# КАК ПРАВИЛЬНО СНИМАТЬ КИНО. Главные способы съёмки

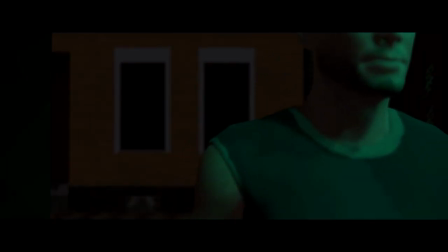(8:15)
На монтаже я подхватываю эти движения героя и добиваюсь ощущения непрерывности действия,
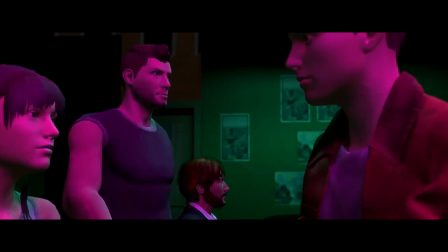(8:20)
в котором я просто одно это действие повторяю в двух кадрах. Это и есть перекрытие или то, что называют съемкой захлестом.
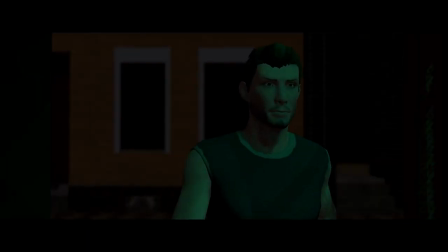(8:28)
А давайте посмотрим, если мы снимаем без перекрытия, герой заходит и выходит из кадра, а далее снимаем сразу, как он уже идет в кадре.
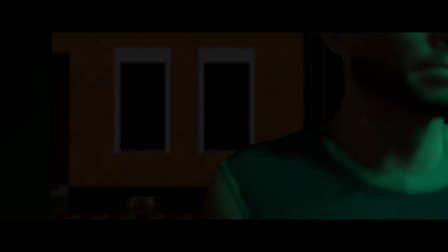(8:37)
Вы можете заметить, что склейка не очень комфортная, потому что не хватает захлеста. А всего-то надо было выйти из кадра, а в следующем кадре войти в него и таким образом получить более плавный стык.
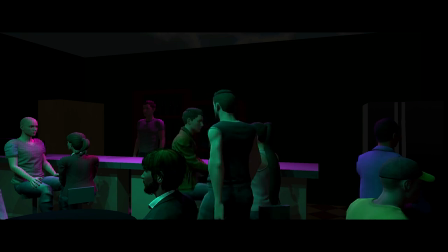(8:48)
Далее я подхватываю героя на долли, и он садится за стол, и опять же я снимаю момент с захлестом,
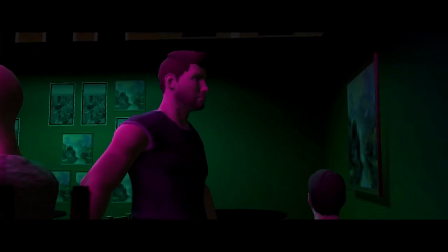(8:54)
чтобы мне более комфортно было найти тот момент, где лучше всего подхватить движение на склейке.
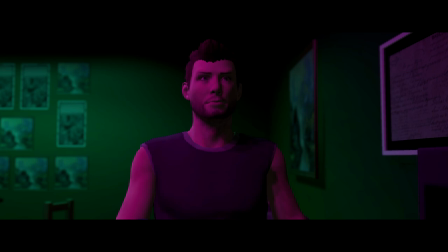(9:01)
И вот из этой сцены вытекает важный вывод о том, что любое действие нужно обязательно перекрывать при съемке. И неважно, снимаете вы покрытием или перекрытием. Если вы снимаете с захлестами, то вы оставляете за собой возможность склеиться на движении, а такие склейки являются самыми лучшими в техническом плане, так как лучше всего поддерживают ощущение непрерывности действия.
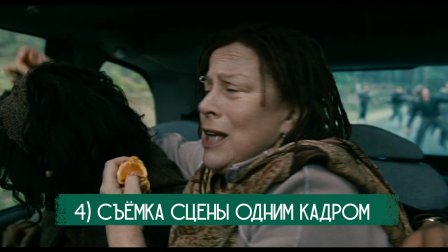(9:25)
Четвертый метод – это съемки сцены одним дублем. Под этим методом понимается всеми любимый способ съемки одним кадром.
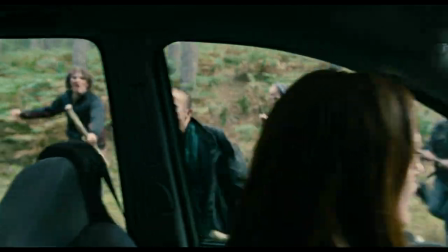(9:32)
Это те самые длинные дубли со сложной мизансценой, где камера находится в движении.
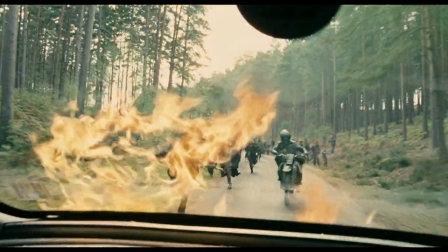(9:37)
Про съемки таких кадров я говорил в отдельном ролике, а также на канале есть целых 3 видео с лучшими подобными сценами.
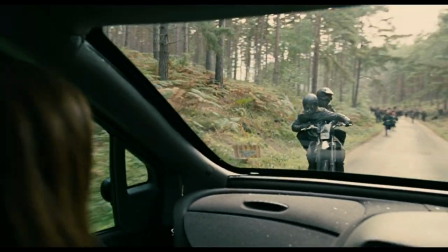(9:44)
Ссылки на эти ролики есть в описании видео. И, наконец, пятый способ – это произвольный метод. Я думаю, из названия сразу понятна его суть. При таком способе съемки, как правило, снимают ручной камерой или стедикамом.
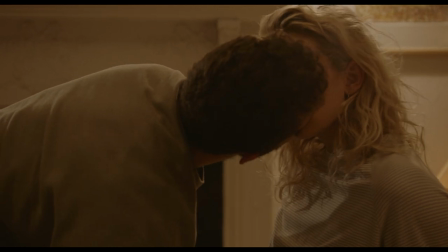(9:58)
Например, сцена из фильма «Фрагменты женщины» снята одним длинным непрерывным дублем около 20 минут.
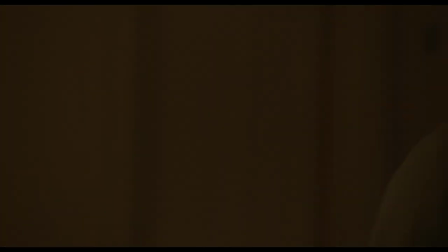(10:04)
Это пример произвольного метода. Здесь актеры были максимально свободны в передвижениях,
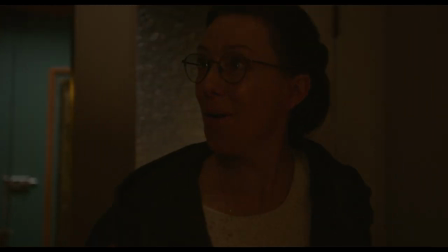(10:10)
а оператор действовал больше инстинктивно, хотя и имел четкие указания от режиссера.
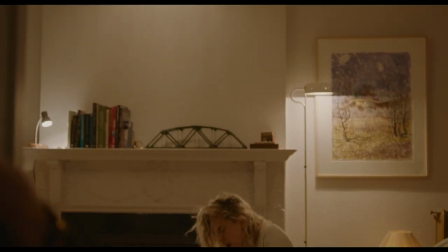(10:16)
Также произвольным методом снимал Жан-Марк Валле.
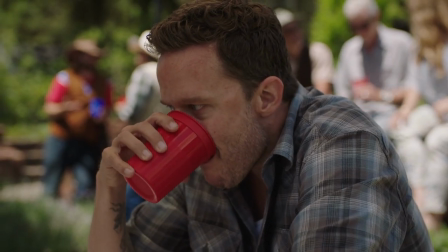(10:19)
Большинство его работ, особенно последних, снято на ручную камеру, что позволяло оператору быть мобильным и подстраиваться под актерскую игру.
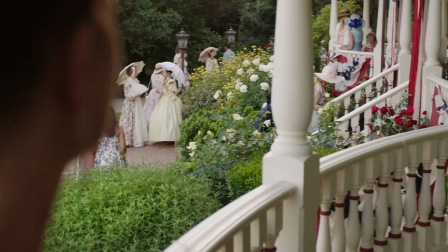(10:27)
Сами актеры имели полную свободу в передвижении по мизансцене. Единственное, что в отличие от прошлого примера, Жан-Марк использовал межкадровый монтаж,
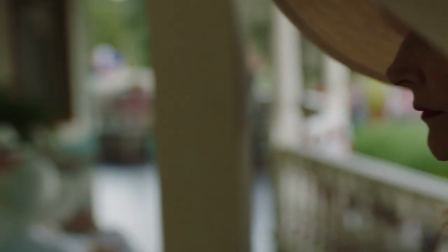(10:36)
и поэтому он опирался на утвержденный им первый дубль, и затем вокруг него строил остальной блокинг.
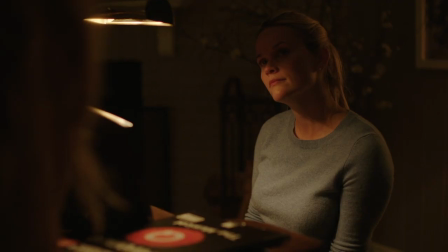(10:42)
То есть на практике он снимал первый кадр сцены, его финалил, и следующий кадр снимал уже с учетом этого снятого, чтобы не страдала непрерывность.
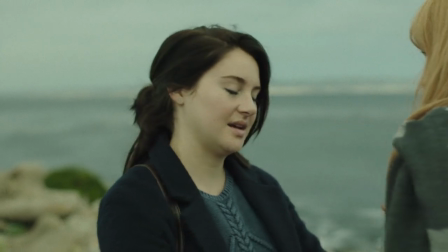(10:51)
У такого способа съемки есть свои преимущества и недостатки. Плюс этого метода в том, что он дает свободу актерам и не сдерживает их в конкретном блокинге.
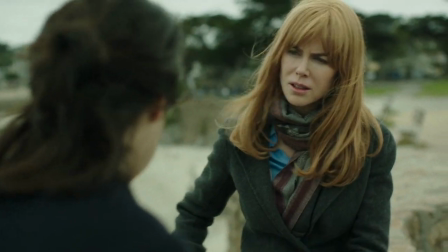(11:00)
Артисты могут свободно перемещаться в пространстве, не думая о том, как встать на нужную метку или попасть в свет.
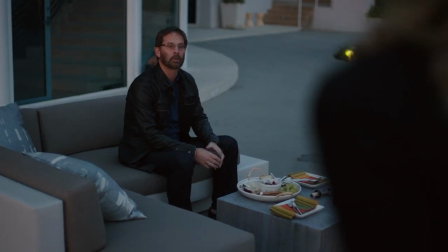(11:06)
При этом каждый новый дубль разный, и это подстегивает актеров,
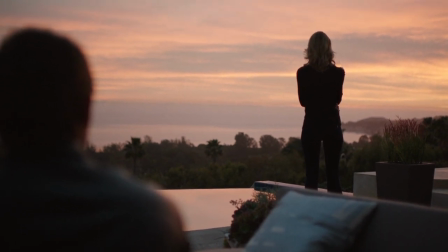(11:11)
не давая скатиться в рутинной съемке, что помогает сохранить свежесть актерской игры.
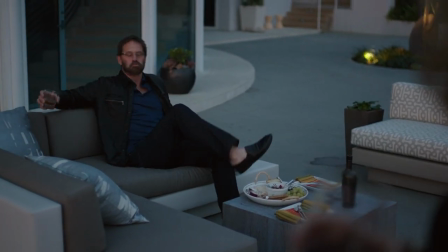(11:16)
Но и у этого метода есть свои минусы и довольно ощутимые.
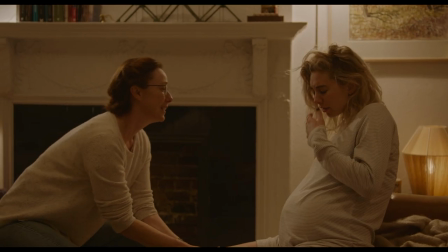(11:21)
При таком способе съемки камера вращается на 360 градусов, что затрудняет освещение,
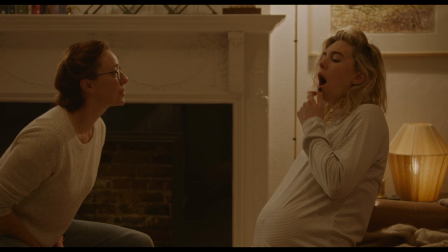(11:27)
потому что оператор очень ограничен в постановке света, ибо осветительные приборы тупо будут попадать в кадр.
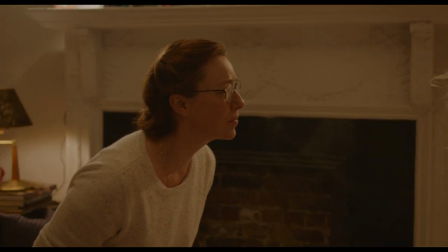(11:34)
Да, есть решение в виде использования практических источников света и верхнего света,
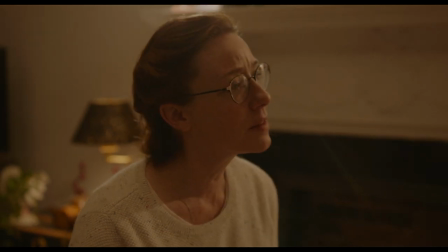(11:39)
но не всегда этого достаточно, особенно если вы хотите использовать не очень контрастное освещение.
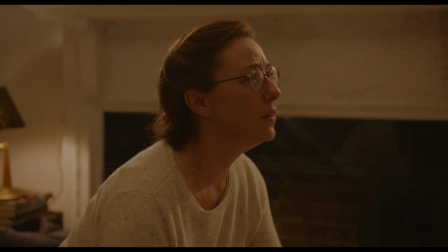(11:45)
Конечно же, при таком способе велик шанс того, что актер попадет в тень, и это также может затруднить восприятие зрителя. Если посмотреть на острые предметы в Вале, то можно заметить весьма грубоватый рисунок
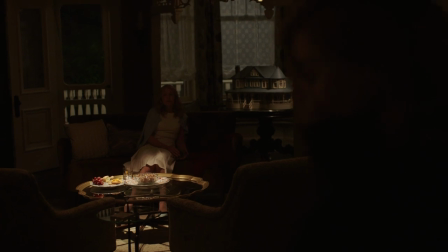(11:58)
светотеней, который является следствием отсутствия постановочного света внутри интерьера.
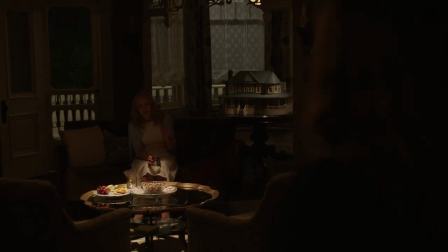(12:04)
Экспонировать такие сцены также очень сложно, потому что ты не знаешь, в какой момент и где окажется актер,
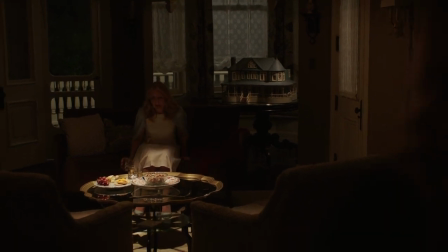(12:10)
что не дает возможности осветить его должным образом. Ну что ж, давайте подытожим все вышесказанное. Самые важные методы съемки – это мастер сцены, покрытие и перекрытие. По факту их принцип работы один и тот же.